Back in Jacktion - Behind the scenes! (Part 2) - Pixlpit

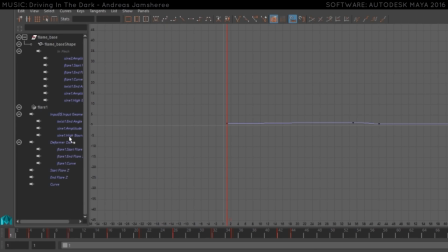4:08 So this flare 1, for example, I have these keyframes that go. This one goes only to keyframe number, what is this, frame 18, and while this one goes all the way over to
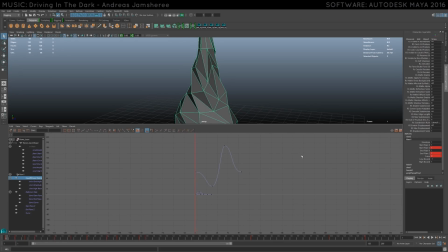4:20 35, and then this one is all the way over here to frame 100 probably, because I like even numbers, because that makes it, when it loops over time, that makes it offset more and more,
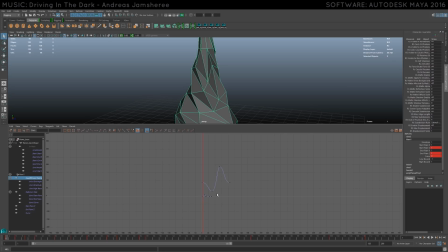4:35 because if one animation finishes and starts looping over faster than another, then they are gonna offset each other more and more as time goes on. So what I did when I had these randomized animations that I just, you know,
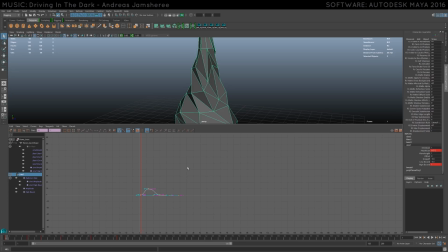4:49 keyed and tweaked to my liking, you just select them all and then go into curves, post infinity, cycle. And what that means, it's just gonna cycle. It's just gonna reuse, when the curves finish, whatever frame they finish on, it's gonna start over and just do the whole thing again.
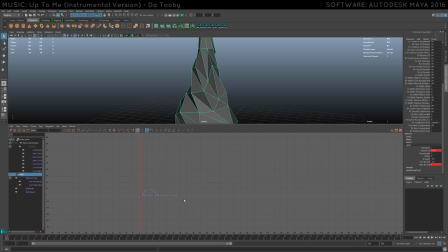5:07 So for making things like fire, or things that have a continuous motion, this is very useful. It's the same technique I used to make the tail.
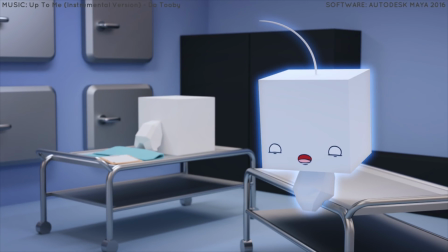5:18 For example, in the cry animation, in the ghost cry scene, I just added this sort of animation to the tail
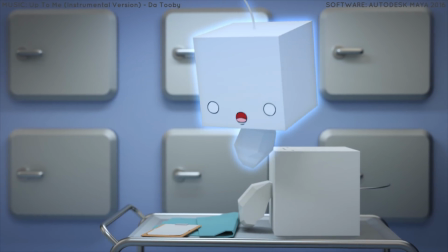5:25 joints that let me freely animate the rest of the body independently, but the tail would always stay wiggling.
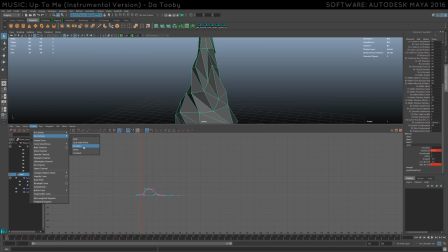5:33 And there are other options. You can cycle with offset, you can oscillate, which means it goes back and forth, but that kind of, it's easier to tell when it's going forwards and then backwards, because it's the exact same motion but backwards,
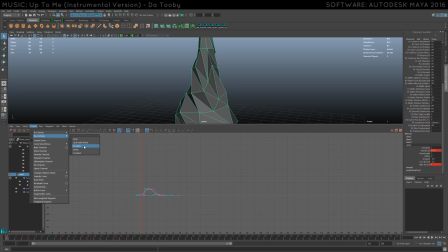5:47 which is usually very easy to pick up on. Just try to reversing any footage and you can just tell that it's usually reversed and then going back and forth. It's useful. Say if you wanted to animate a clock and you had a grandfather clock, but you only felt like animating the pendulum one way,
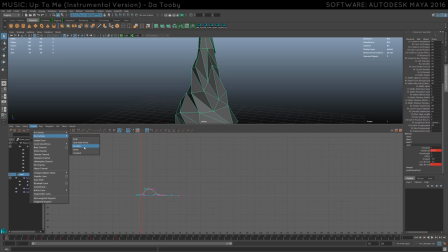6:06 and then you got really bored, you could just select all the curves and select oscillate and it'll go back and forth.
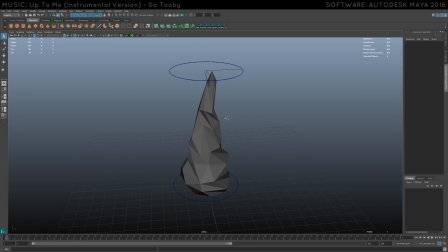6:12 Boom, useful. But for fire, this is how I did it. And if you play it out, you can see it's just doing that. It's just doing its thing. And then this whole scene I just imported into the actual animation.
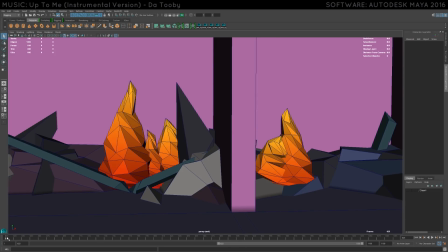6:26 And here it is, the set for the actual bit of the animation. So as you can see, the fires are just dancing along, and what I did to get the offset so they weren't, so they didn't look like copies of the exact same fire doing the exact same thing.
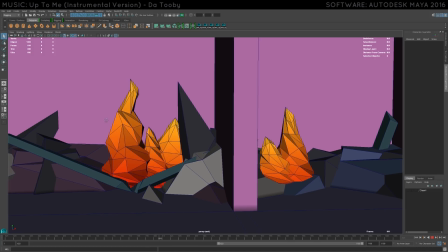6:41 You can see these two, this one over here, and then this one over here.
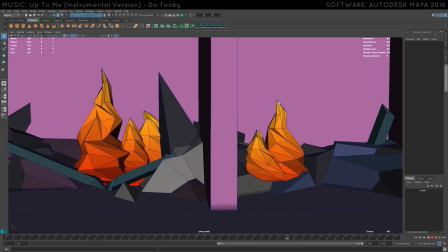6:47 They are moving exactly the same way. You can see they go up and down in the same at the same pace. They have a different rotation, but they go up and down, they're in sync.
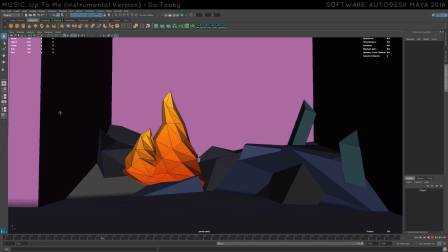6:58 Which didn't matter because you start on this and then you pan over here, so you never see the both of them in the same shot.
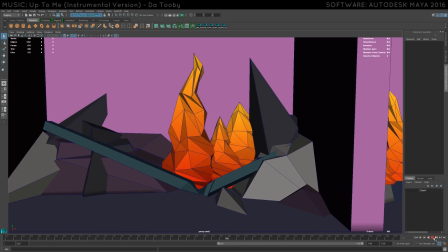7:04 But for these fires, I had to offset the frames. So if I go in here and open up the curves editor again,
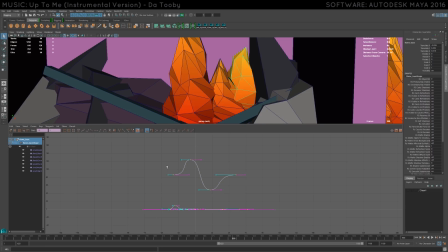7:10 you can see that this is the start here of the curves, but for this one, they're offset, and for this one, they're offset. So all I did was go in here and, you know, just move them around in time to get just a different offset.
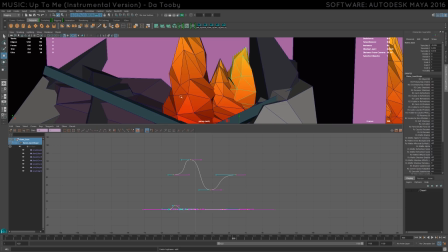7:25 And offset the entire animation. I didn't keyframe individual animations for all these flames, I just offset the existing one.
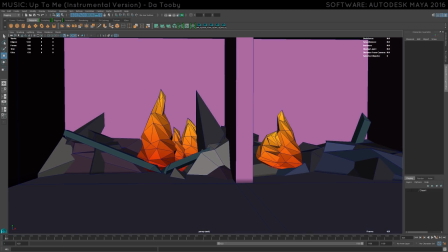7:33 So that was a quick and easy way to get multiple fires acting differently without having to redo the whole thing over again.
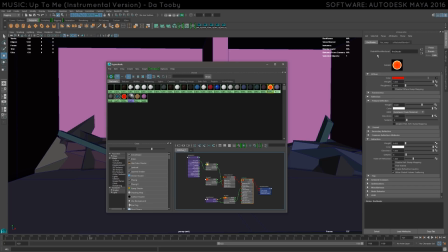7:41 So the fire shader here is a shader, a normal Redshift architectural shader, which is the base shader for Redshift. It's the shader I use for pretty much anything, if it's not a subsurface scattering shader or a
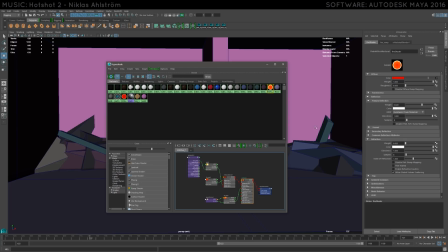7:57 luminescent shader like a light source, because then you would use the incandescent shader. But for this shader, I wanted you to still be able to see the polygons.
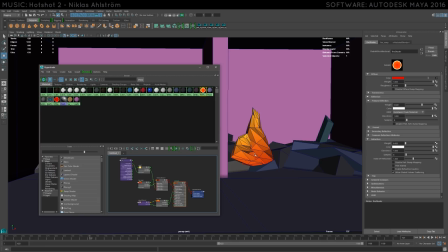8:07 I wanted it to look like a shape and not just a silhouette of a flame, which is what it would look like if I used an incandescent shader.